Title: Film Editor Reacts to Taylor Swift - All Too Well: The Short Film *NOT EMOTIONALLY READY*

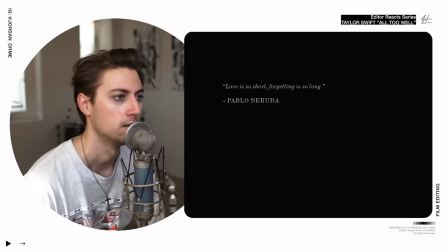Holy frick, I'm so excited. Alright, love is so short, forgetting is so long. Oh gosh.
Are you for real?
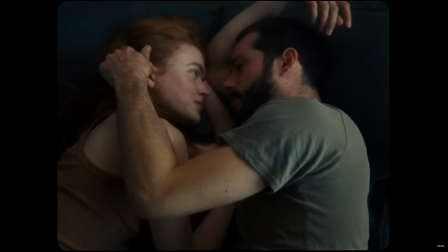What do you mean?
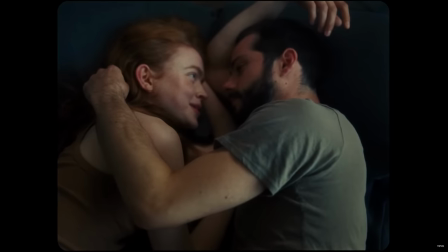I don't know, I just feel like maybe I made you up.
Wait, that's so cute. I love that.
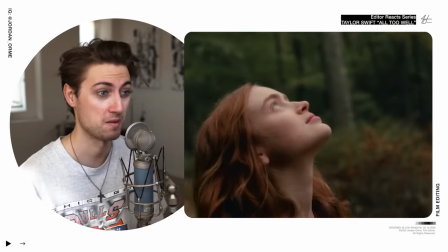This one's also directed by Taylor Swift. Taylor Swift's becoming a filmmaker, y'all. Hey, that's good editing.
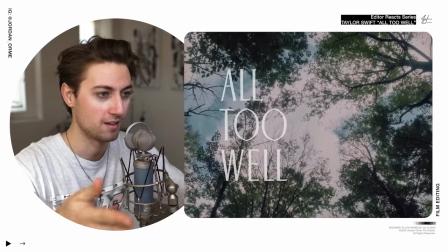I love how she was looking up, and then it motivates this cut to this sky shot where we can show the titles.
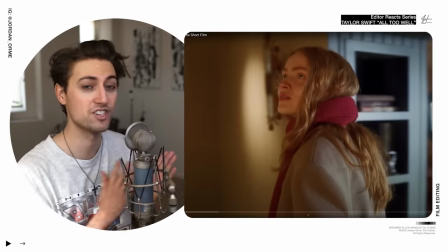Y'all, I have to pause here. This is good storytelling, bro. This is, the lyrics are being just eloquently illustrated through this dreamy film-like look. And I love how, I don't know if this is actually shot on film, but it really feels like it.
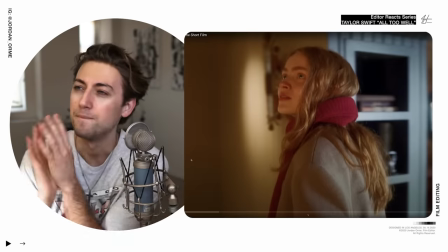Which gives it such a dreamy, beautiful unicorn look, you know?
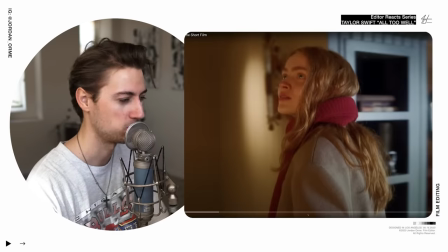And it's, it's so good.
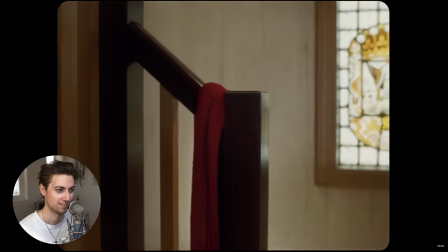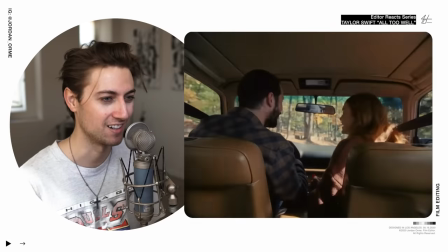Coming to that wide right when the beat comes in is so good. This is a movie man.
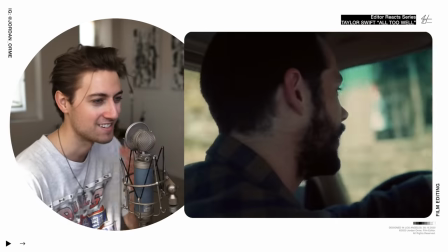This is
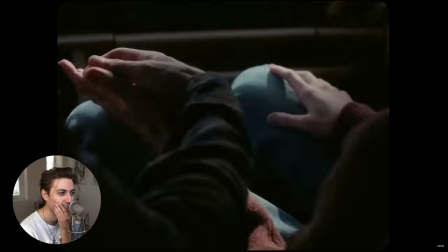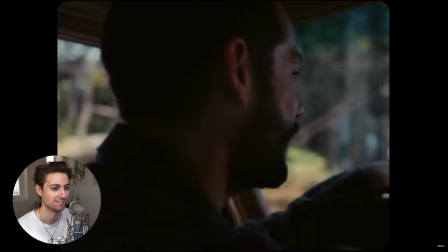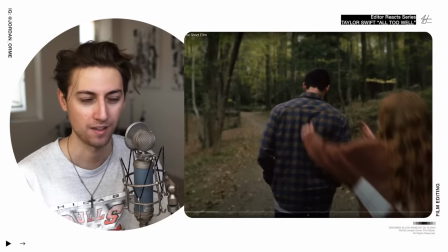Notice how all the cutting is pretty slow and every single shot has a purpose That's the thing
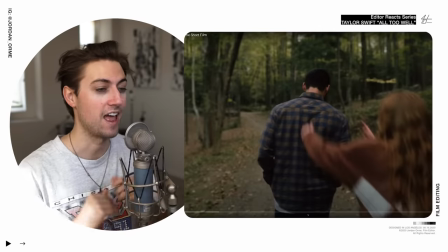we got to remember about narrative filmmaking is Every single shot has a purpose.
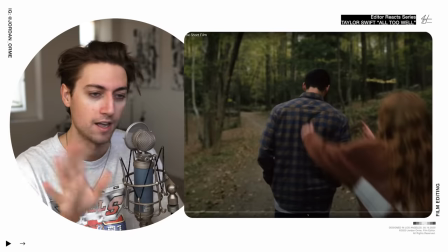There's a reason why it's there And if there isn't a reason why it's there cut the shot cut the shot and Taylor's doing a great job Whoever edited this is doing a fantastic job
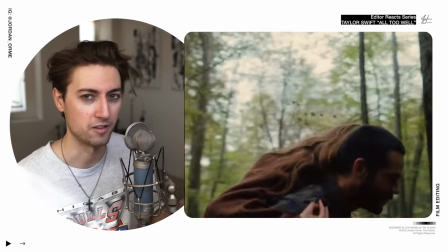And holding a little bit longer than you think on shots also feels so nice
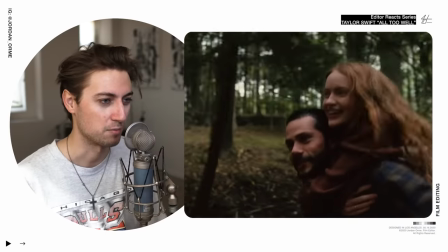Really get to be inside of their brains inside of their lives
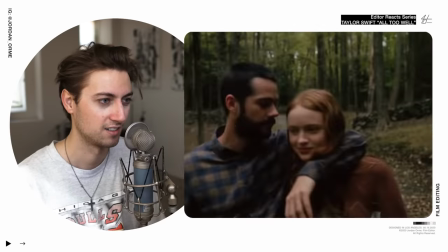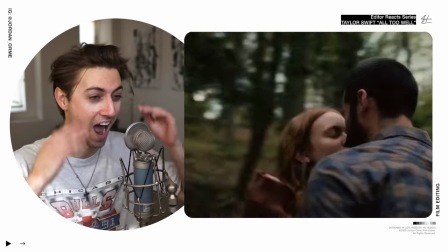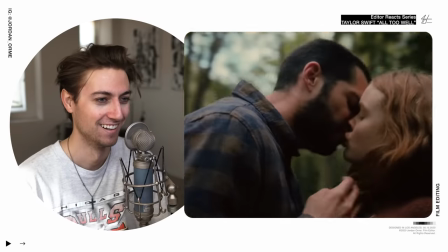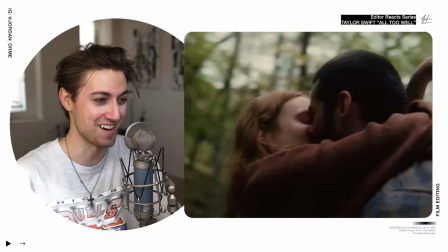This is such a money shot, bro
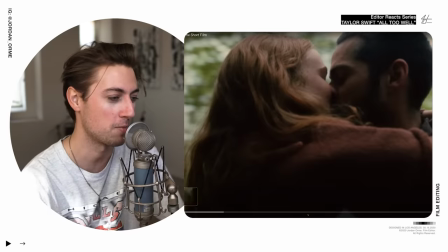The the genius part about this shot guys if you notice if we go back to the beginning of it is the camera isn't moving
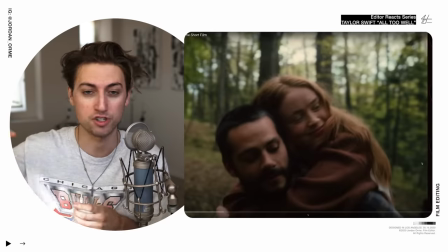At the beginning and then right when they start kissing the camera starts spinning around them and the spinning around them camera is
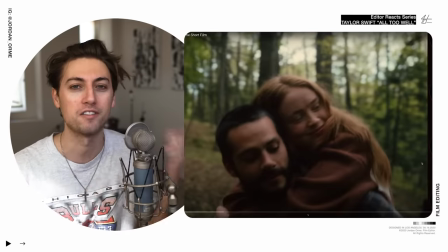the feeling that you get when you're falling in love it's just the world is spinning around you nothing else matters except for you two in that moment and that's
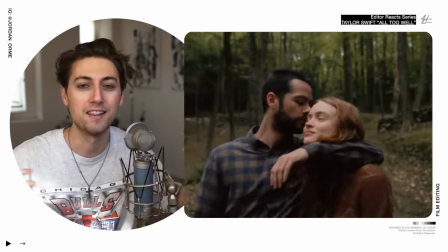why this camera movement and just deciding to hold on this shot and extend the moment feels like how time slows down when falling in
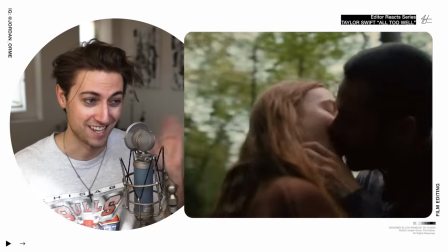love yes this is so freaking good bro
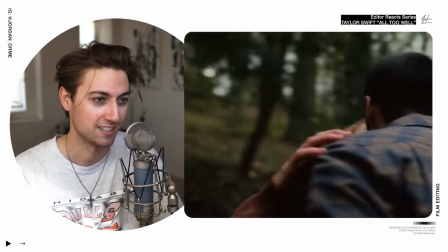such a good filmmaking choice have
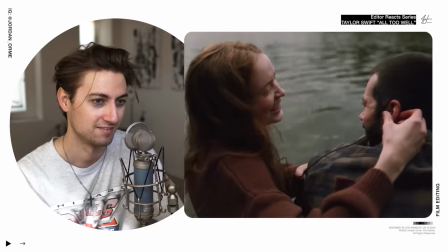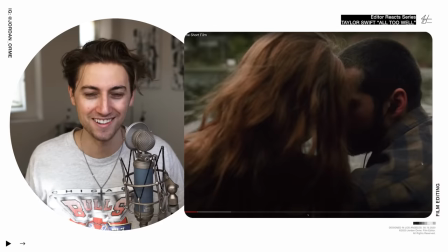any all doing that have you like remember the times where we used to share headphones? Man, I remember being on the bus, being with my boy Josiah. He's my best friend from, you know, back in the day, back in the good old days. We'd be sharing earbuds from his iPod.
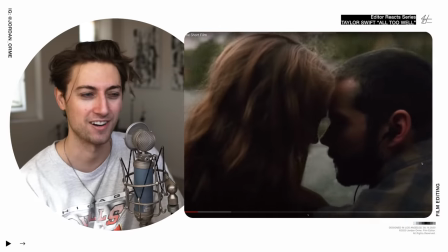That's just straight nostalgia, bro.
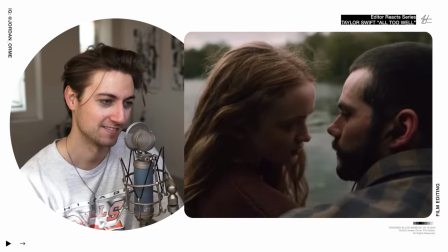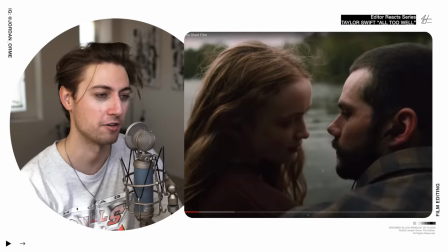You see that little circle? Do you guys wonder what that little circle is? It's called a cigarette burn, which confirms that this is film.
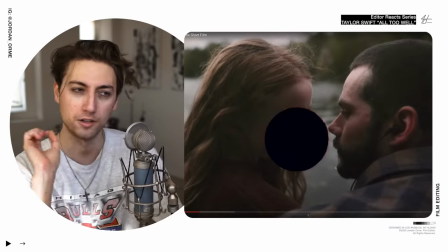And at the beginning and end of reels, they'll do like a little a little hole through the film which is called a cigarette burn and
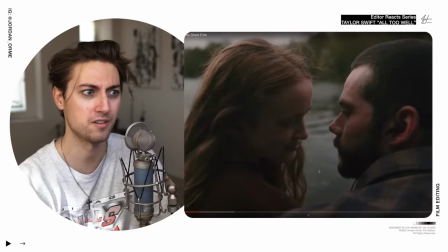there it was so if you're ever wondering why the frick was there a circle in the middle of that shot it's because it's a cigarette burn for one
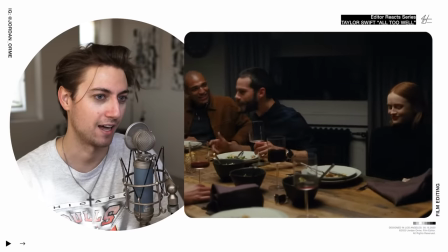frame first crack in the glass no no
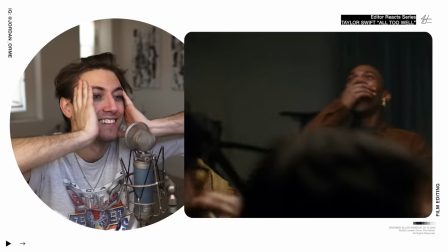cracks in the glass i'm